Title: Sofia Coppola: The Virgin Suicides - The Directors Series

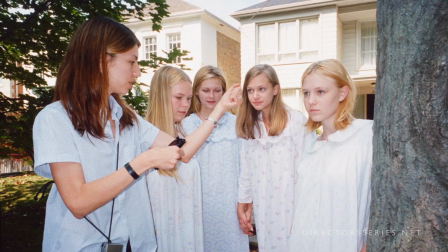[4:31]
Soon enough, Coppola found herself in the suburban outskirts of Detroit, Michigan,
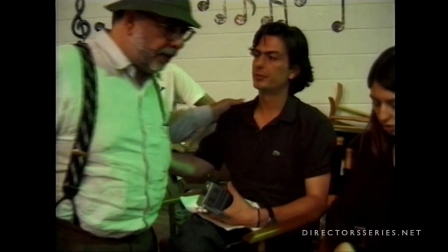[4:35]
shooting her first feature film with a budget of $6 million and the production oversight of her father Francis's production company, American Zoetrope.
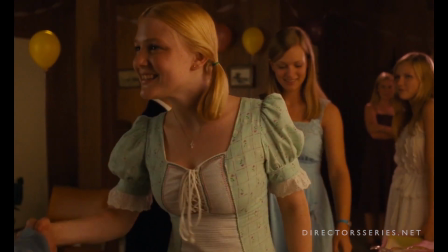[4:43]
The Virgin Suicides is set firmly in the 1970s, but the film's perspective approaches the story from a point of hindsight,
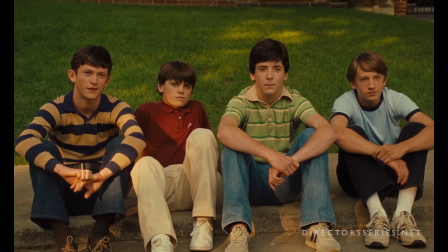[4:50]
narrated in the present day by the curious neighborhood boys at the center of the film.
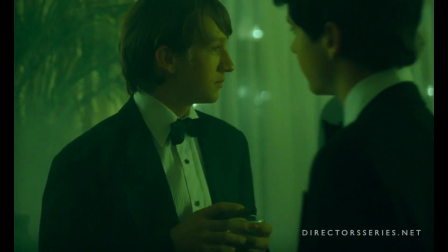[4:54]
Now grown men with careers and families of their own, they can't help but steal away to quiet corners whenever they're back together,
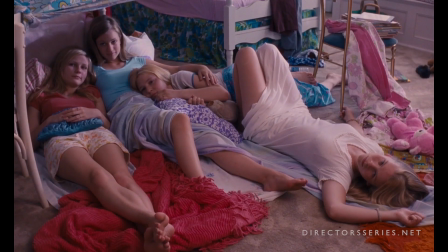[5:00]
going over their old teenage obsession with the five Lisbon sisters, who all took their own lives in a defiant act of rebellion against their strict parents.
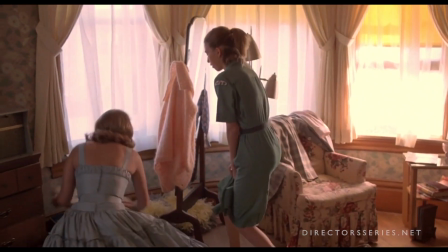[5:08]
James Woods and Kathleen Turner, who played Coppola's older sister in Father Francis's 1986 feature Peggy Sue Got Married, play Mr. and Mrs. Lisbon,
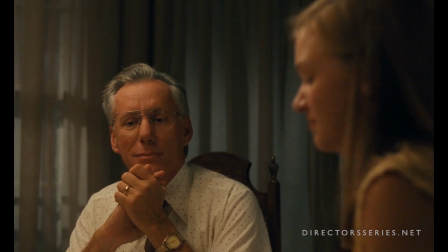[5:16]
an uptight religious couple who fear for their daughter's collective chastity to the point that they are willing to seal them off almost entirely to the outside world.
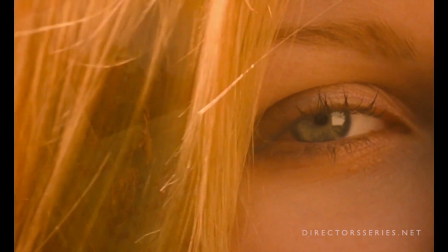[5:24]
As such, the five sisters have taken on an enigmatic, almost ethereal air that captivates the neighborhood boys.
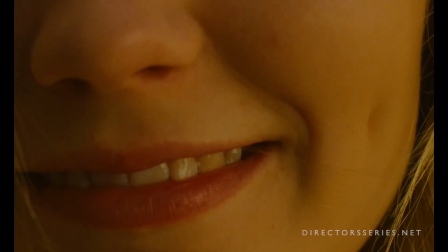[5:30]
Their focus, and Coppola's, converges on Lux in particular, played by Kirsten Dunst with a flirty, knowing sensuality.
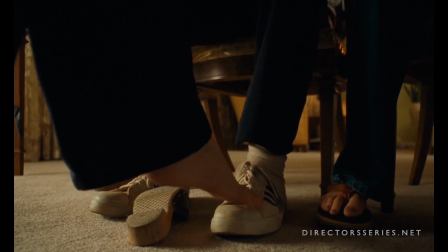[5:37]
This particular summer coincides with Lux's sexual awakening,
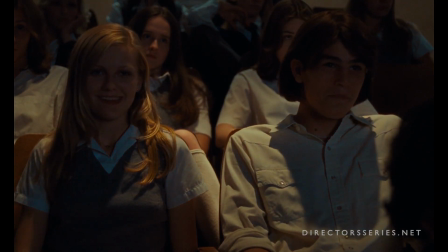[5:41]
sparked by a romance with the school stallion Trip Fontaine, played by a gangly Josh Hartnett in an aloof, cocksure performance.
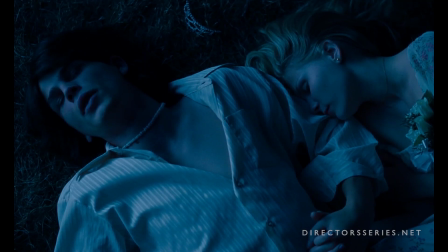[5:49]
The revelation of said romance causes a crackdown on the girls' freedoms,
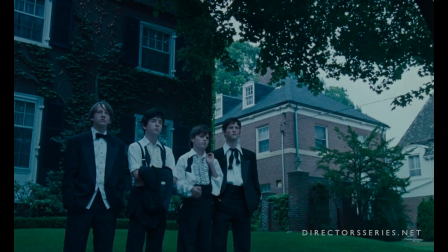[5:53]
leading to the mysterious group suicide that will captivate the neighborhood boys' attention for the rest of their lives.
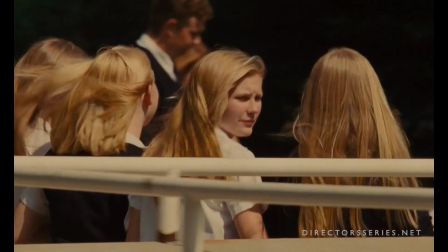[5:59]
The Virgin Suicides places an emphasis on its cast's performances in lieu of sweeping turns of narrative,
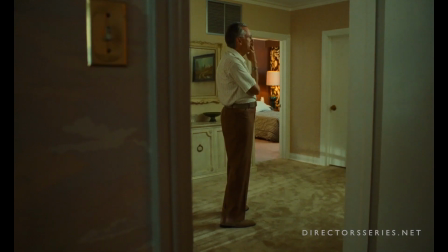[6:04]
a challenge to which the members of Coppola's cast ably meet,
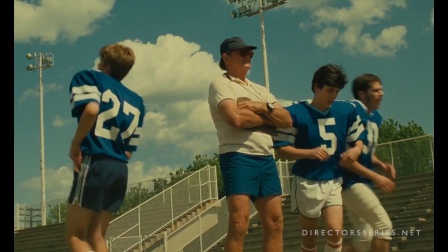[6:08]
including short cameos from Danny DeVito as a psychiatrist and future Anakin Skywalker Hayden Christensen as a moody member of Trip's football team.
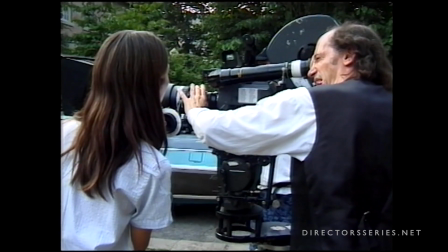[6:16]
Edward Lockman's cinematography ably evokes the summery, nostalgic vibe that Coppola aims for,
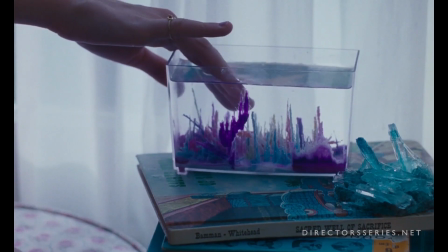[6:21]
and in the process helps to establish the foundations of Coppola's signature aesthetic.
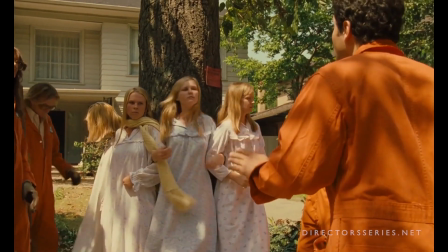[6:26]
Exterior scenes are lathered in warm, saturated tones, golden highlights, and lens flares,
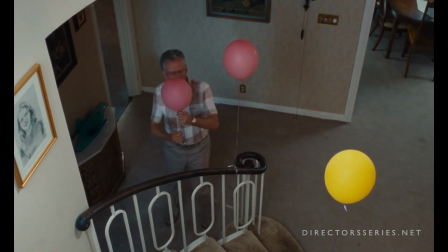[6:31]
while interiors are rendered with pops of bright color against the beige florals of white suburban domesticity.
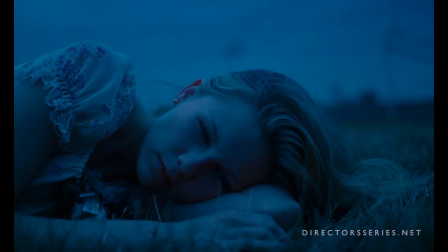[6:37]
Coppola and Lockman managed to imprint a palpable sensuality on the 35mm film image,
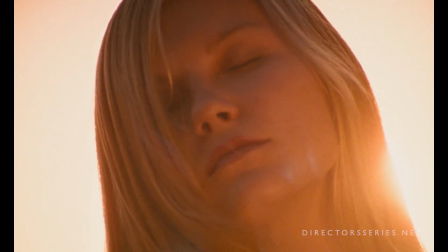[6:42]
imbuing it with a soft, creamy texture not unlike sun-kissed skin. She frames the action primarily in wide, thoughtfully considered compositions,
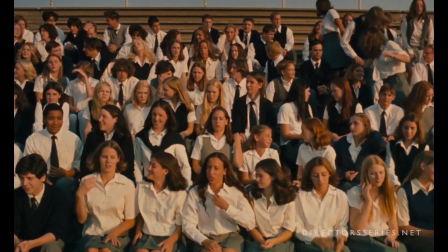[6:51]
making full use of the 1:66:1 frame while accentuating the potency of her close-ups by virtue of their relative scarcity.
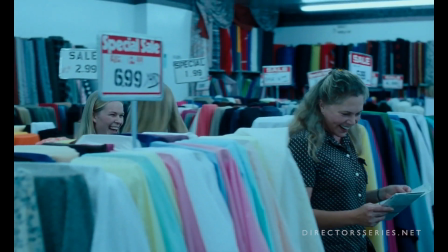[6:57]
The camera work adopts a classical, period-appropriate approach, utilizing dolly moves, lockdown one-offs,
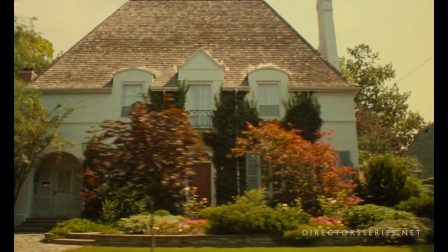[7:04]
and languid traveling shots from the perspective of a car's back seat, something of a signature shot within Coppola's features.
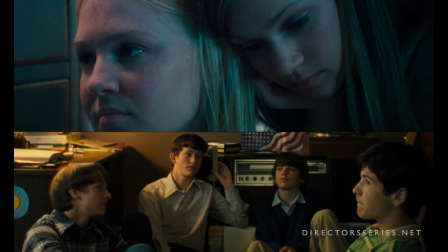[7:11]
Other aspects of the film, however, suggest more of an impressionistic contemporary vibe, seen most visibly in the use of double exposures,
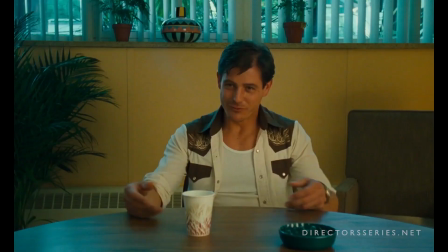[7:18]
8mm home movie footage, time-lapse photography, and even a present-day documentary-style testimonial from middle-aged,
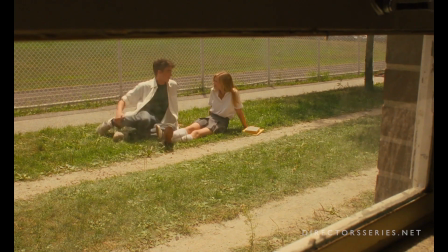[7:25]
burnt-out Trip Fontaine. The most effective of these techniques is the staging of key conversations behind closed doors,
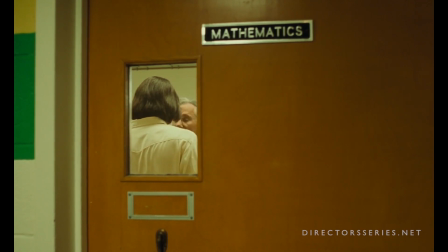[7:33]
reinforcing the film's central themes of isolation and secrecy,
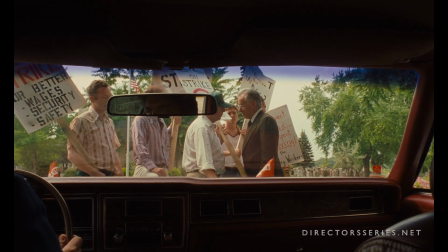[7:36]
while subtly placing the audience in the same space of physical remove and unknowable speculation experienced by the male narrators.
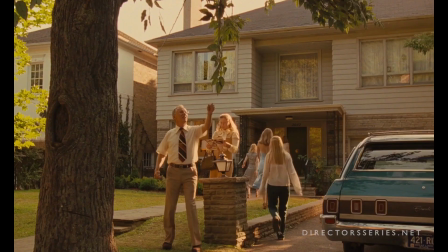[7:43]
Production designer Jasna Stefanovic rounds out Coppola and Lachman's approach with scene dressing,
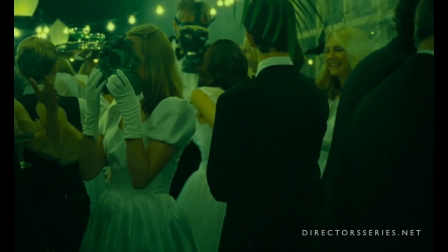[7:48]
props, and costumes that authentically evoke a vintage 70s, yet timeless feel.
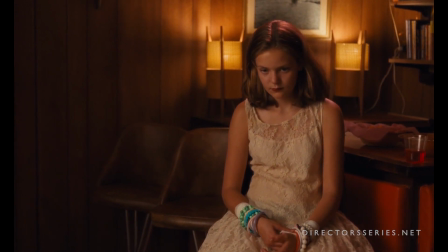[7:55]
While Coppola might embrace a subdued application of period iconography,
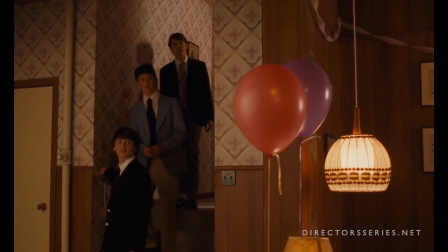[7:59]
she uses the opportunity afforded by the film's soundtrack to indulge in some iconic 70s-era jams.
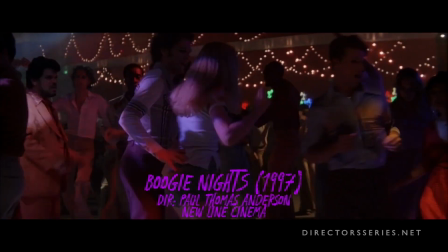[8:04]
Whereas other 70s set films like Paul Thomas Anderson's Boogie Nights embrace the glitzier disco aspects of the era,
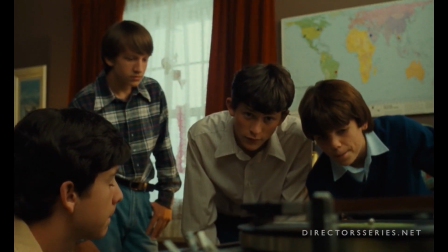[8:10]
The Virgin Suicides explores rock and roll's contributions to the musical landscape.
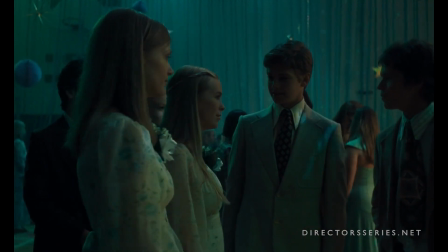[8:14]
Well-known tracks like Electronic Light Orchestra's Strange Magic, or Heart's Magic Man and Crazy on You,
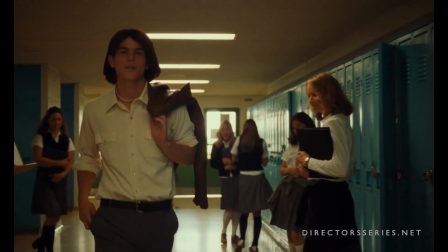[8:20]
round out a suite of needle drops sourced from artists like Todd Rundgren, Al Green, and the Bee Gees.
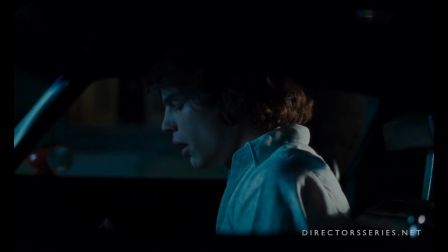[8:25]
Like her generational peer Quentin Tarantino, Coppola isn't afraid to abruptly silence a moment of non-diegetic music when she transitions to the next scene with a hard cut.